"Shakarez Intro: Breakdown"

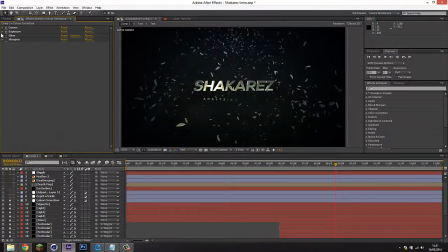476s
next was an exposure just to increase it slightly and this also did the fade in at the start
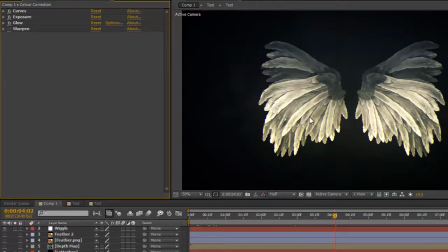484s
then next was a glow just to brighten up some areas of the wings and
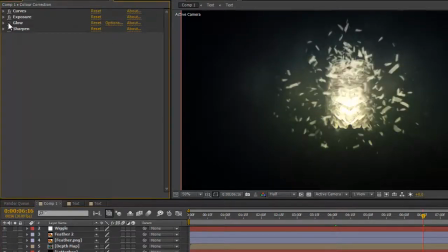490s
also on the particles there I'm going to get some nice glow in the middle there and then finally I added
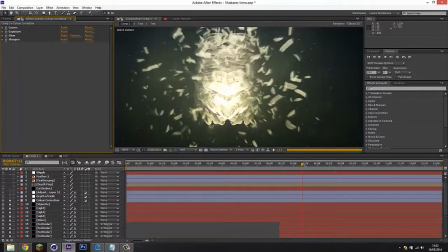496s
a sharpen just to bring a bit more detail out on the overall intro
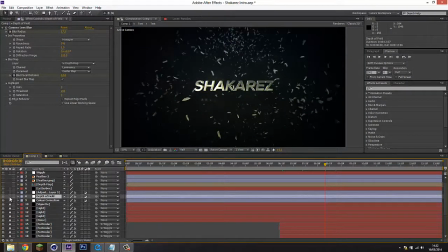503s
Now a really nice effect that I added to this was the depth of field. If we add that on there. I used the After Effects standard camera lens blur and I used a depth map with a simple white and black solid layer.
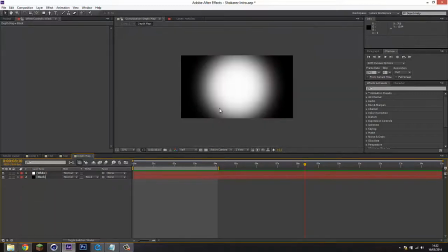518s
So we have our black layer and our white layer, I've done a simple radial sort of effect.
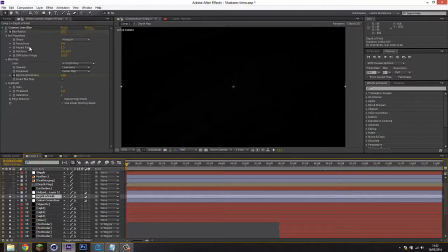526s
and under the depth of field for the blur map I've used that depth map
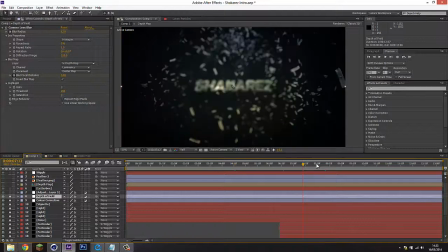531s
so you'll see when we scrub through here we're going to get some nice blurring towards the edge of the composition if we go ahead and turn that on and off which looks really nice
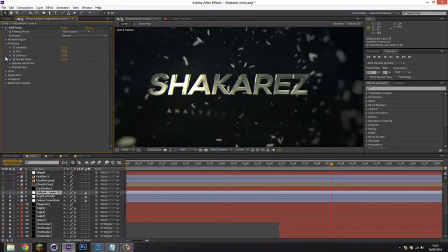543s
we've then got a simple film grain just to add on top of that finally a letterbox which we can add on to that
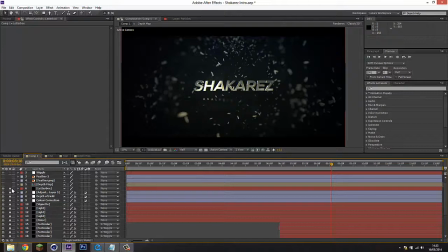552s
just to give it a more cinematic look like that we also have a wiggle control for the explosion of the particles
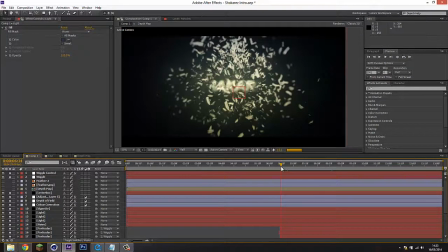565s
if we go ahead and turn them on we're going to get some nice jittery animation for when the feathers explode
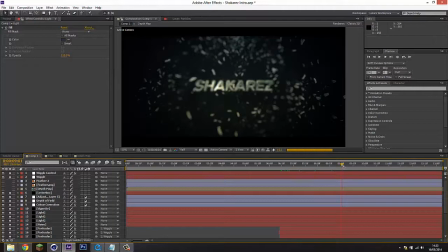572s
and then that was pretty much it for the visuals part I went ahead and rendered this out in After Effects once that was done
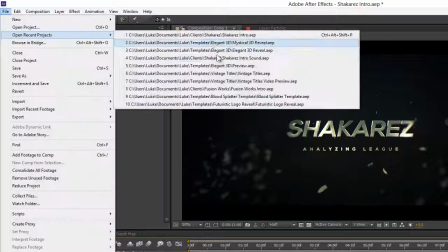581s
and if we go ahead and open up my sound project file
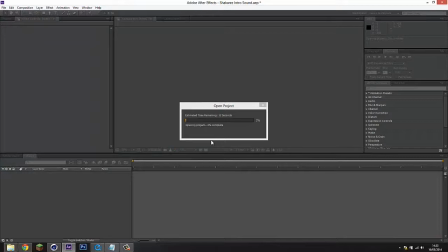585s
I went over to Audio Jungle and bought some wings flapping sound effects and some cinematic impact sound effects
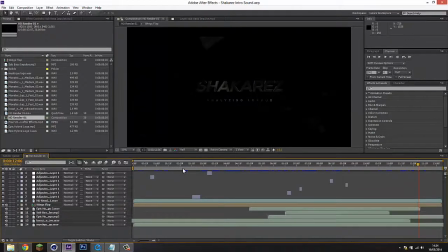593s
and I just began sound designing over the top of this intro
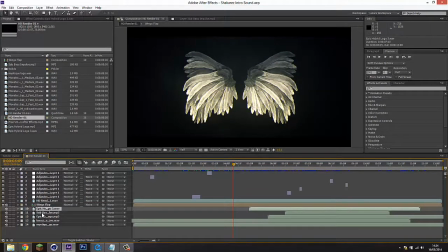598s
so you can see here we've got our sub bass which I also use for the explosion
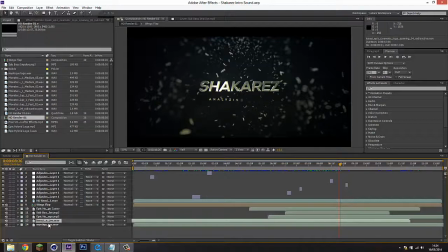605s
and we've got some nice atmospheric effects some mystical effects going on in the background
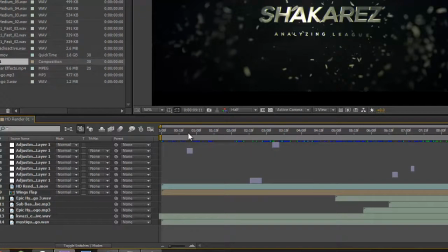613s
and that was pretty much it so the visuals are now done the sound design is all done
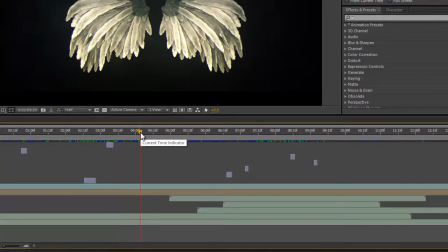619s
I went ahead and rendered this in After Effects and the intro was done and that is
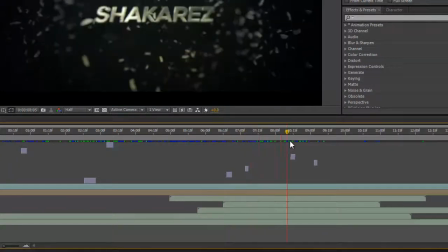624s
pretty much a short breakdown of how I did this video I hope you learned some cool techniques which you can use in your videos and yeah that's pretty much it let me know what you want to see for future videos and yeah I'll see you next time bye guys